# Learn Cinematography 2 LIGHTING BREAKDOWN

We use them heavy for backlights or edge lights because they are, like you said, tungsten lights, and Joe,
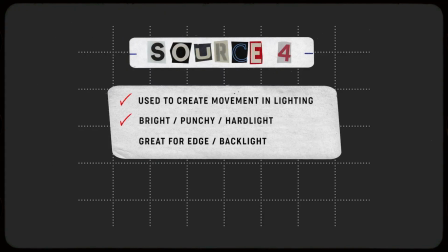(4:18)
LECOs in particular are very punchy. Throwing it in the back to get a hard edge or backlight, or even from the roof, a backlight. Just there's a lot of different ways you can use them because they are so punchy. But yeah, one in particular talking about with having an operator off to the side, moving lights around to create energy. LECOs are used a lot. And we've used them for a lot of those, types of scenes. And in particular, I don't know if you can think of any offhand of any of your videos, but like I mentioned, we did one for Lincoln Jesser In My Place, and that was a single source lighting.
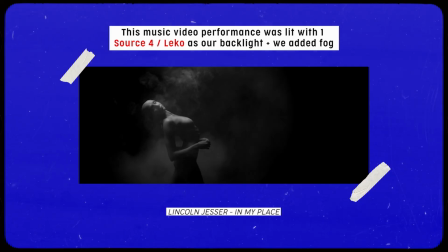(4:51)
We had a black void we set up with a bunch of black duvetine, and over the black duvetine was just a single LECO.
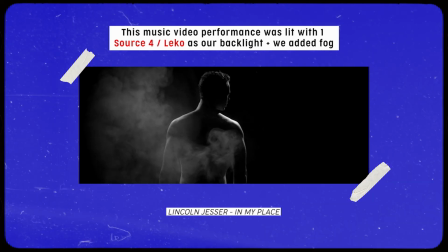(4:56)
And a lot of people asked like, oh, what's that light? That looks so good. Literally, it was one LECO and some fog. and that was it. And it honestly is one of my favorite shots we've done, because it just gives a really moody, really strong, spicy backlight, and then the shadows on the face totally fall off. And I think it's honestly, it's with one light you can create something super dynamic.
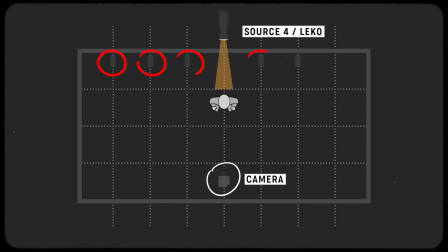(5:14)
And along with that video, we also did put a bunch of, I'm not sure, they were baby, I forget the those are term. par cans.
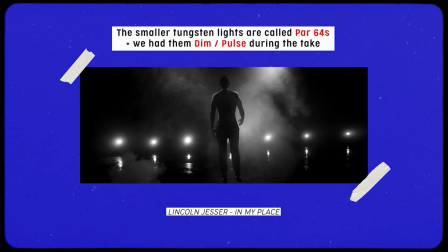(5:21)
Par cans, we put par cans, which are tungsten if I'm not mistaken, across the ground in the back, and we had them on like a dimmer,
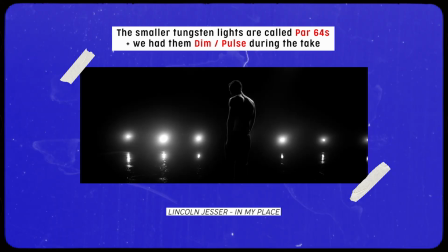(5:29)
a flasher, and they were like flashing. It just kind of created a stage light kind of scene, and we're flashing. I think that whole video is actually tungsten lighting, just different forms of it.
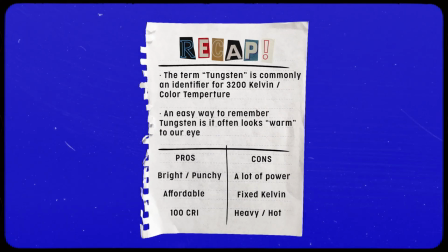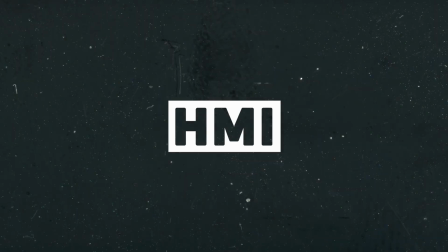HMI really, I mean, even within the advent of all this new LED technology, will always have a place on a grip truck. You will always use an HMI for the exact reason. And that reason is, replicating sun.
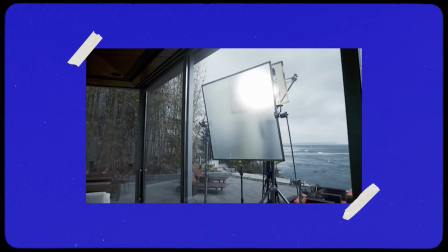(6:19)
That is such a cool thing to have access to, Say you have a cloudy day, say you lost the sun, say you're shooting at night where it's pitch black, you turn on the camera and everything's,
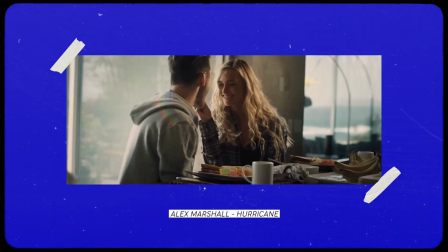(6:28)
blacked out, having a light that can literally mimic the sun is, you're kind of playing God in a lot of ways, which is so cool. I mean, to have a light that you can use for, a punchy highlight through a window, or, we just used it recently for a moonlight, for a forest, night exterior. I mean, it's a great light to have access to. That's typically what we use for any of the like night exteriors. We'll use like an HMI, again, referencing the Payne Lindsay,
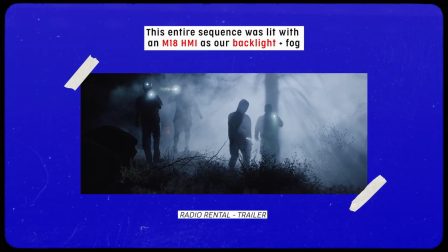(6:55)
movie trailer that we did to light this whole kind of forest scene.
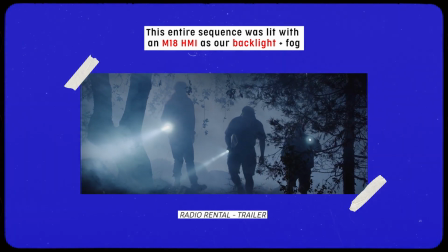(6:59)
All we used was a M18, which is a form of an HMI.
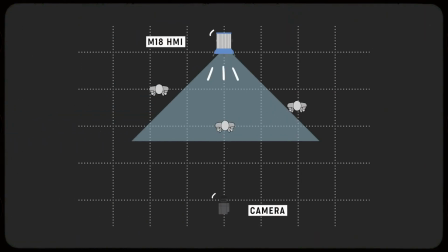(7:05)
We just sticked it way up in the air, shone it into the forest, and that was the only light, and that acted as our moon and lit up the whole forest. We wouldn't be able to do that with an LED light, and so they're just very powerful, and like Tom said, you can mimic the sun, mimic the moon, and it's just a very powerful light that you should really know how to utilize,
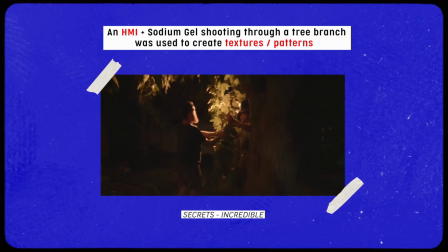(7:26)
and should definitely be on any set that you have. Yeah, one of my favorite uses for HMIs is getting hard light into your set.
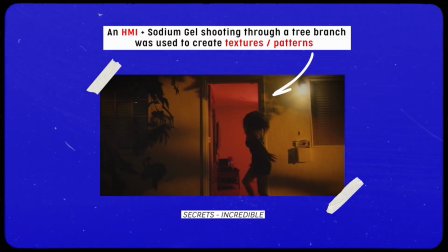(7:33)
As you can see right now, it looks really great when you can key your subject or your actors with soft light,
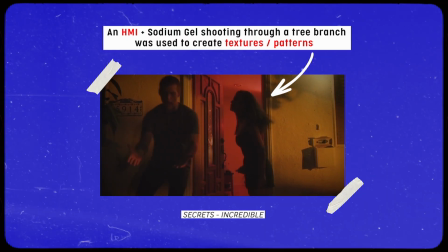(7:39)
but having a hard light source kind of raking through a window, kind of like what we have mimicking on this back wall,
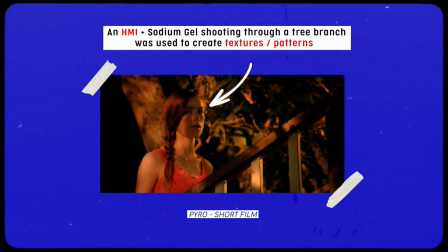(7:44)
when you have hard light in your frame, it just adds contrast. It makes your images really kind of leap off the screen. Yeah, talking about emulating like daylight, going back to that, we shot a Hunter Powell video. And on that video, it's just all a bunch of like top downs, and the scenes are constantly changing and supposed to feel like a new day,
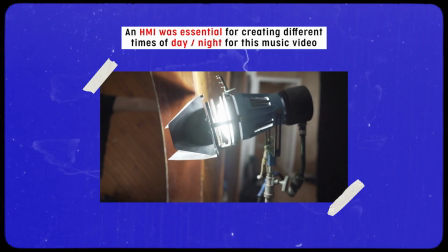(8:04)
now nighttime, in the evening, the scene is constantly changing to show this progression of time.
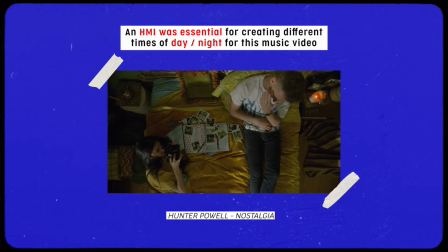(8:09)
And one of the key lights that we used was an HMI outside the window with different,
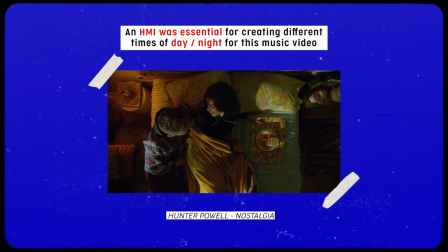(8:15)
ways of cutting down the light, shining it through stronger, no diffusion, a little diffusion, but we're able to act, push the sun through the window and make it feel like a bright afternoon, then all of a sudden throw a little diffusion in front of it, dim the lights in the house and make it feel like, it was kind of later in the afternoon and the sun was going down a little bit.
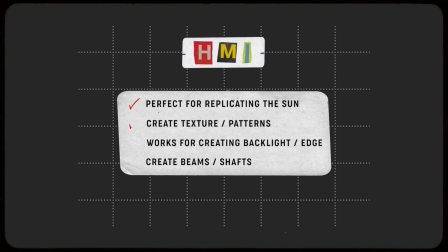(8:34)
So being able to really push, light from the outside at any moment in time to create, different beams of light, hard light, soft light, and create different scenes all within the same hour, but create 5 different scenes is something we're able to do with the HMI because of how strong it is and
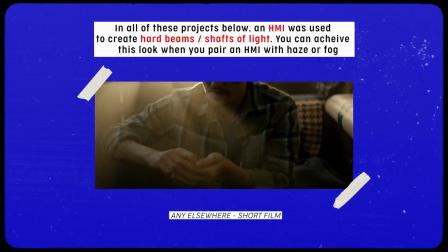(8:52)
all the ways you can play with it. And I think another thing is if you're trying to create like shafts of light,
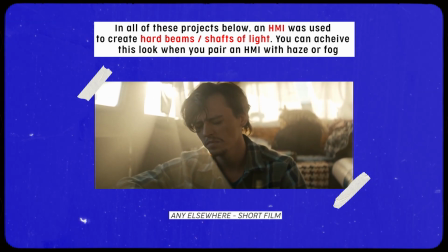(9:00)
we use HMIs a lot to push through holes in a wall,
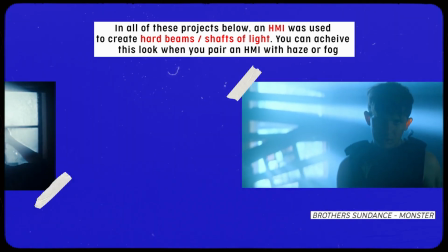(9:05)
slats in a wall, windows, and then you throw in that haze in the scene,
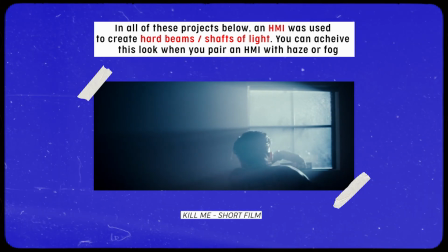(9:09)
and because it is such a hard light, you'll get those beams of light or those shafts of light that you're looking for. I know that's something that is like
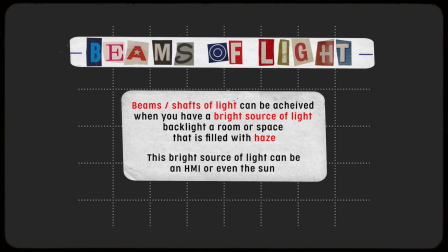(9:19)
really useful in particular, and a question I get a lot is like, hey, how'd you get those beams of light coming through that wall or that window? And it's probably because we have an HMI outside of that scene or that wall shining through with a little bit of haze on the inside. And another video too, this it's kind of before a lot of the LED revolution, is we did this video for Maddie Ziegler, and we wanted to mimic lightning coming through.
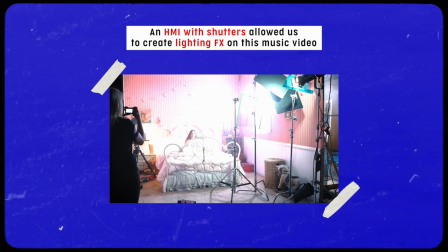(9:45)
Think of like shutters on your window. They make these metal shutters that you literally turn a knob very fast and it lets light through, closes light off.
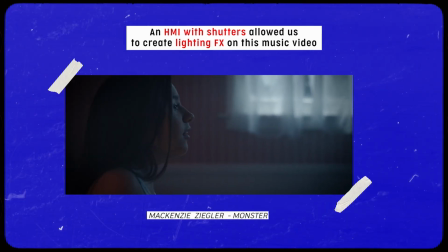(9:52)
And when you put that in front of an HMI, we were able to have bright HMI, black, bright, and like that sort of mimicked the lightning effect. And believe me, the LED is way easier, but it did kind of create a very beautiful effect because it was hard. Because it's so hard and punchy, like lightning can be, and like when you're watching a movie or a TV show and it's just like the whole scene just lightens up with, you know, lightning, and then you just boom, boom, it just gets really bright. We're able to do that with the HMI.
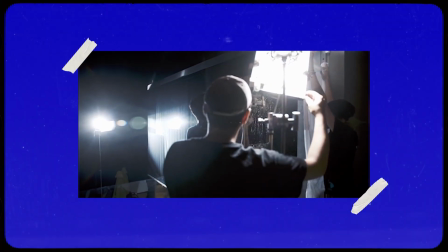(10:18)
We also did it on the, just thinking about the Alex Marshall video, same thing, recreated lightning.
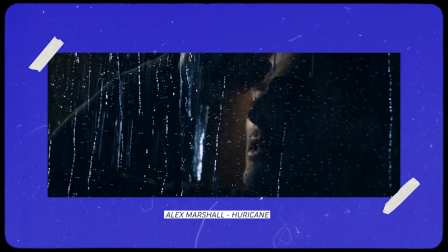(10:23)
We had a hose running down the window like it was rain. We had the HMI on just, you know, a little shutter and just flicking it back and forth,
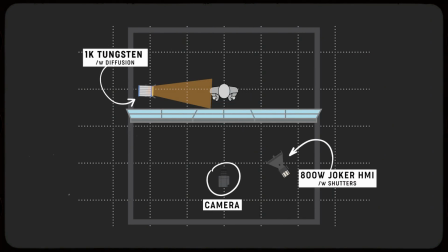(10:30)
and just able to recreate basically lightning with the light because it is so powerful and punchy.
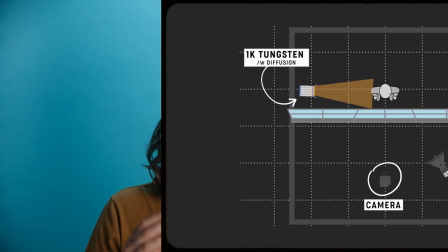(10:36)
And it worked really, really well for that gag. The way an HMI is designed is to be 5600 Kelvin. Like scientifically, if you were to hold a light meter, that is the Kelvin that light is producing.
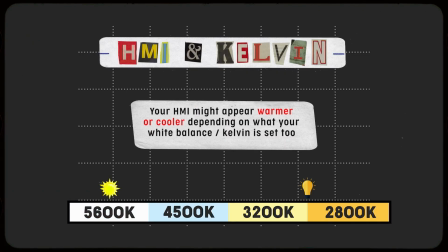(10:47)
But depending on your white balance in camera, this might actually appear warmer or cooler.
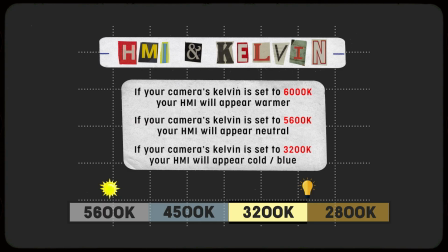(10:52)
So one thing to actually help your HMI to feel a lot warmer to camera, if you're going for like a warm,
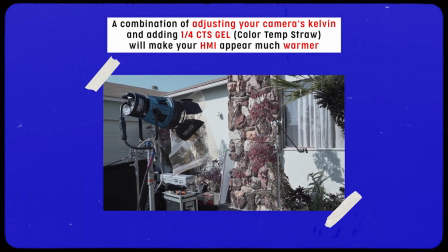(10:58)
sunny day interior, is by adding a quarter straw, CTS, or a quarter orange,
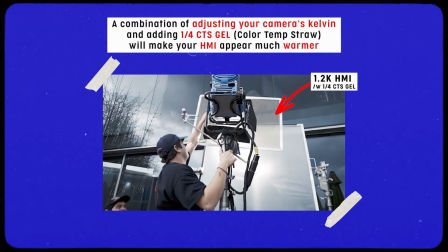(11:04)
CTO, to the light. By adding this, it just gives your unit or HMI just a slightly warmer feel. Because there's times I've lit day interiors, I spark up the HMI, and it just feels artificial. You know, the sun isn't white. The sun just inherently feels warm to our eye. So when you can add a little bit of gel, like a straw or CTO, to the light, I find that it looks a lot better.
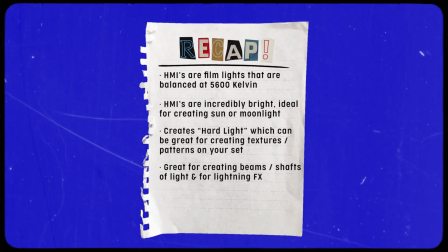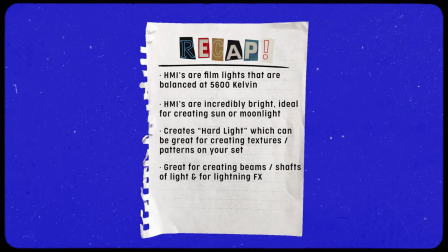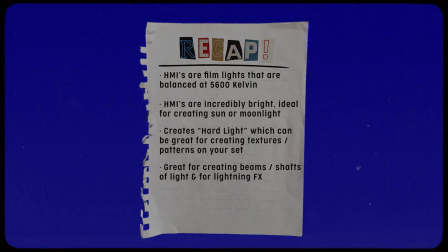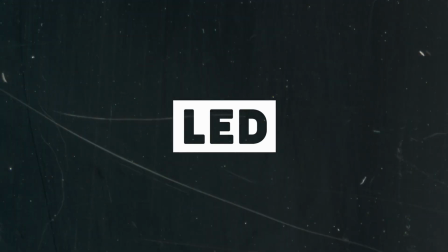So yeah, I mean, if you've been to a trade show recently, NAB, Cinegear, you know, LED is everywhere. I mean, we're kind of in the middle of a lighting revolution. You know, LED really sort of, where we touch on tungsten, all the cons, you know, it's heavy, it draws a lot of power, it's a hard source of light. LED is the exact opposite. In fact, it's extremely versatile.